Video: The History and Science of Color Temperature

Almost all cameras have the ability to set a custom white balance using a grey card or a white card.
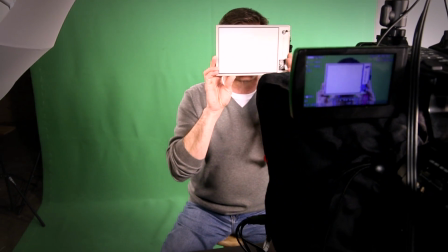[8:38]
This is done by filling the frame with something grey or white and pressing the white balance button
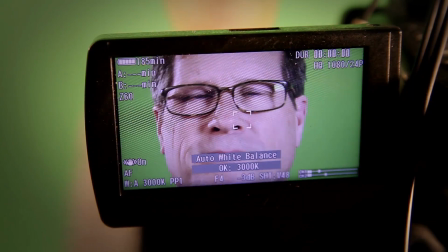[8:43]
which zeroes the value so that the color in front of the camera is deemed as neutral.
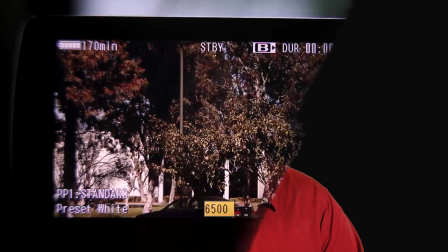[8:49]
For much better control, professional cameras have the ability to dial in a specific number for your white balance.
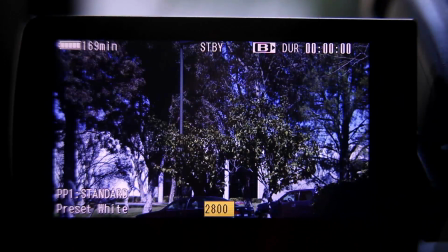[8:57]
This is really great for dialing in the look you want. If you want a warmer tone, just push the color temperature higher.
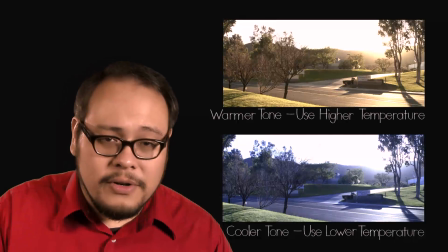[9:04]
A cooler tone, push the color temperature lower. And if you're shooting with a camera that shoots in a RAW format, you can save your white balance decisions until post. A common color temperature problem that pops up is when you have competing light sources in the same shot of different color temperatures. Like say you're shooting indoors near a window and using tungsten light.
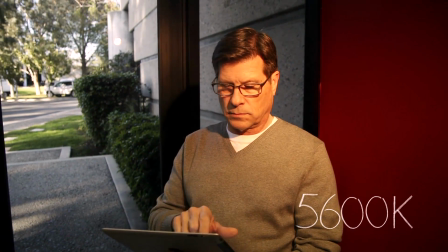[9:29]
If you white balance to 5600K, the indoor light will look really orange.
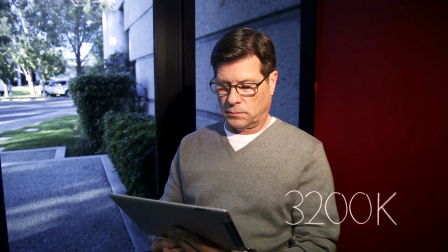[9:36]
If you balance to 30 to 200 degrees Kelvin, the light from the window will look really blue.
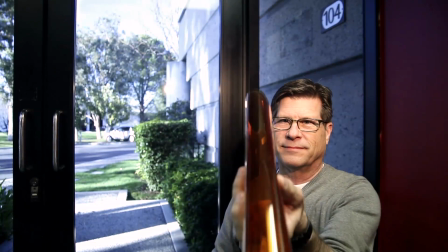[9:41]
To get them to match, you need to use gels. Either cover the entire window with CTO or color temperature orange gel,
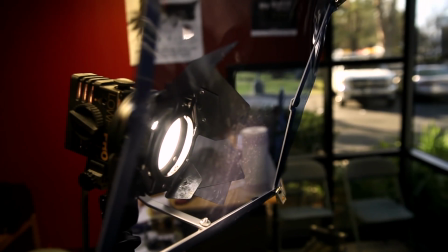[9:49]
or more easily just cover your light with CTB or color temperature blue gel. It's also worth mentioning here that dimming of tungsten lights will lower their color temperature and make them look warmer. After all the filament isn't getting the same amount of current, therefore it's not burning as hotly.
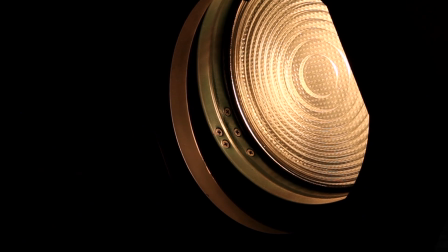[10:11]
So by Planck's law, they will be a lower color temperature. Now there's no need to adhere rigidly to any of these numbers we're giving out here. Just because we're shooting here under tungsten lighting doesn't mean we have to set the camera precisely to 3200 Kelvin. Or that we can't blend different color temperatures in a single shot and mix cold outdoor lighting with warm interior lighting as long as it serves an artistic purpose. But understanding the mechanism of color temperature and why it works will give you the tools to solve artistic challenges when you're on set. These tools go way back. From our earliest moments huddled around a warm, life-giving campfire, to Isaac Newton messing around with pieces of glass, to Max Planck trying to figure out how hot a light bulb should burn, and then founding the basic tenets of quantum mechanics in the process, each step furthers our understanding and enriches our history. So use it! Go out there and make something great! I'm John Hess, I'll see you over at FilmmakerIQ.com